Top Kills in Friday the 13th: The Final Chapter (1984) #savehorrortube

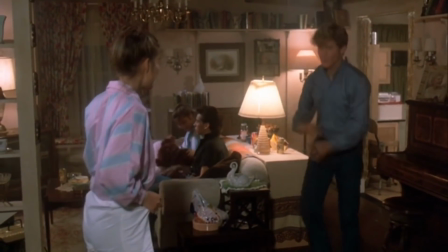0s Jump with this bitch and go crazy, yeah Jump with this bitch and go stupid, yeah I'm so rich, hell I been ruin, huh?
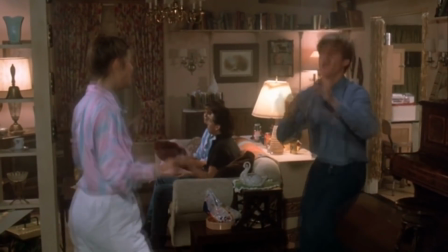5s Fuck a bitch, I'll leave it clueless, yeah Six in the morning, I booted up, pop out the molly I drive my Zerati, that's trucked on your body Out here, out the shawty, we drank out of water We run through your door,
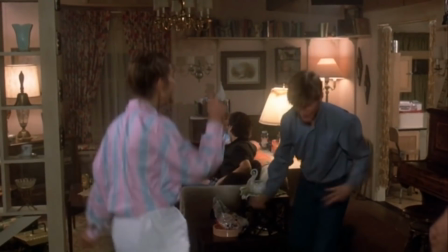13s I swish out cause a border I'm taking your motor, I bust out my Raleigh I bust out my wrist, and I'm walking to class And I'm taking your bitch, and you can't tell me nothing Your nigga been rich,
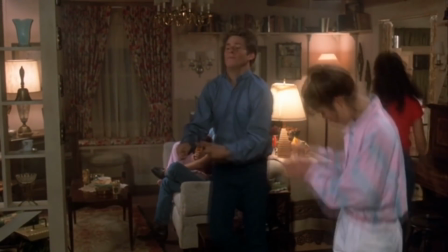20s if he say something stupid I'm sending him his, jump with this bitch and go crazy Ay, jump with this bitch and go crazy Ooh, your diamonds ain't so fugazi, ooh Your diamonds ain't so fugazi, ay Hey, how come you turned that off?
Hello everyone, welcome to the Killer Countdown where I rank all of my favorite kills and all of your favorite horror movies and franchises.
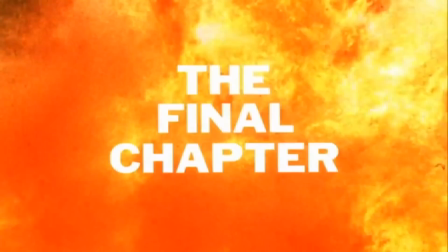36s
My name's Rashawn Bass and today we're going to be taking a look at Friday the 13th, the final chapter which was released in 1984 and directed by Joseph Zito. This installment has a total of 14 kills, but before I get to my official rankings, let me go over the victims I will not be including.
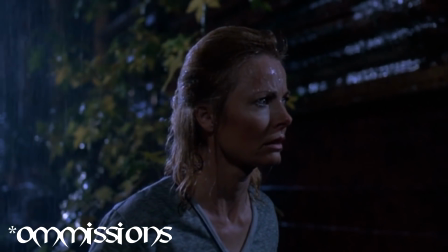51s
First one go to Mrs. Jarvis who was killed completely off screen. You know, you have that one little weak reaction from her, and that was it. There's no emotional weight, even though she's the main character's mother, and there was no body reveal.
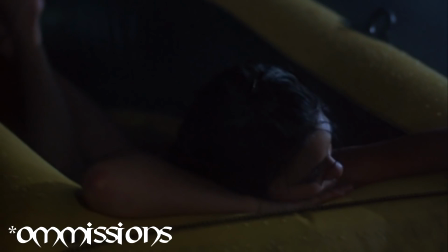64s
Next up is Samantha, who is just another Kevin Bacon kill from the original movie.
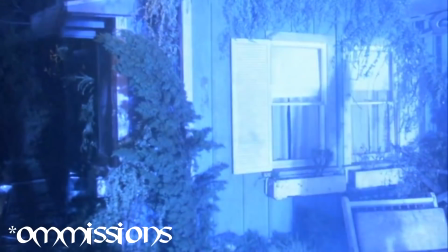70s
She has a really stupid face up, so it made me laugh. Next up is Terry. I love the silhouette, but it's just not rank worthy, unfortunately. Now, with three victims being left off the official rankings, here are my top 11 kills in the final chapter.
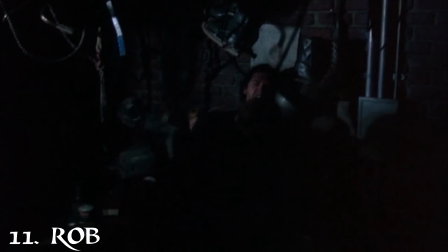84s
And at number 11 goes to Rob who was bludgeoned to death with a garden harrow. I really like watching Jason just unleash all kinds of mayhem on Rob down there, but the reason why it ranks so low is because of what Rob was yelling. It was just way too funny.
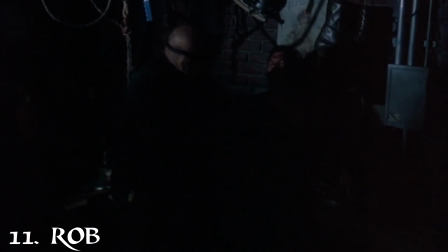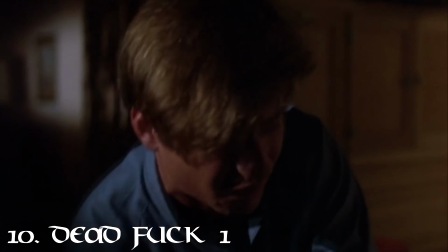112s
Number 10 goes to Jimmy who was stabbed with a corkscrew in his hand and then he got a machete to the face. You know I love it when people take really sharp objects to the face, but unlike Marcy from part one and mark from part two there was no real suspenseful build-up to it he's just looking for the damn corkscrew boom corkscrew in hand me cleaver to the face and they cut away from
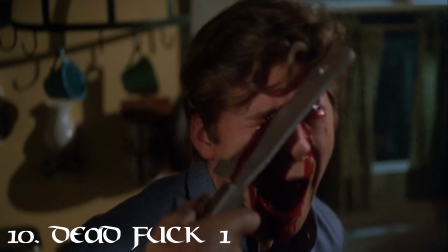132s
the money shot which was you know the cleaver in the face a little bit too quickly for me to really want to rank this any
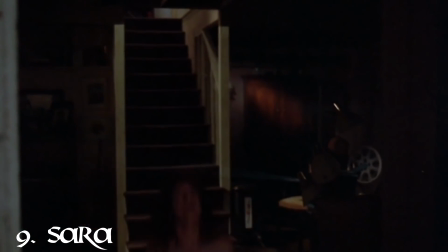138s
higher and number nine is sarah who was hit in a chest with an axe through a door i love this because of how random it was i just i was expecting her to actually open the door and then have Jason just you know hit her with the axe but it was just it was way too sweet now now now had the axe actually hit her in the face I guarantee you this would have been a top five kill cuz you
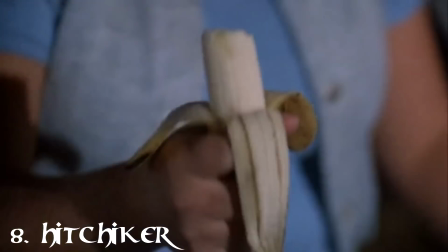159s
know I love that shit in the eighth spot goes the hitchhiker who was stabbed through the back of the neck with a knife the moment I heard the twig
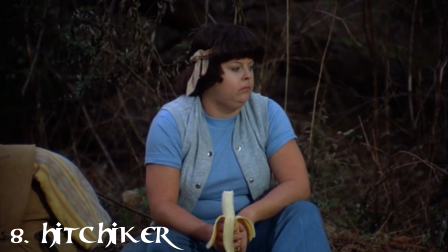167s
snapped I got instant goosebumps but before they can even go away that's when he grabbed her hair and then he just stabbed it through the back of the neck and then that shot when you see the blade go through the front of the throat that was an amazing shot and just a great kill overall
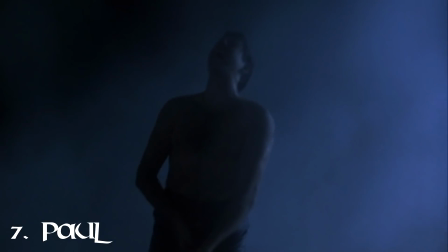182s
number seven is Paul who got speared in the groin not much to say it's a spear to the dick so I had to give it lucky number seven the sixth spot goes to double mint twin Tina who was thrown through the window onto the car no I'm sorry
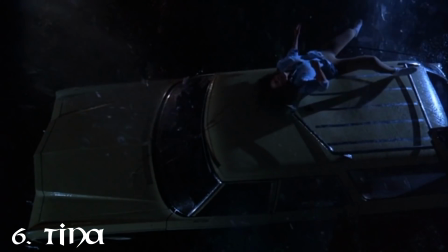199s
but anyway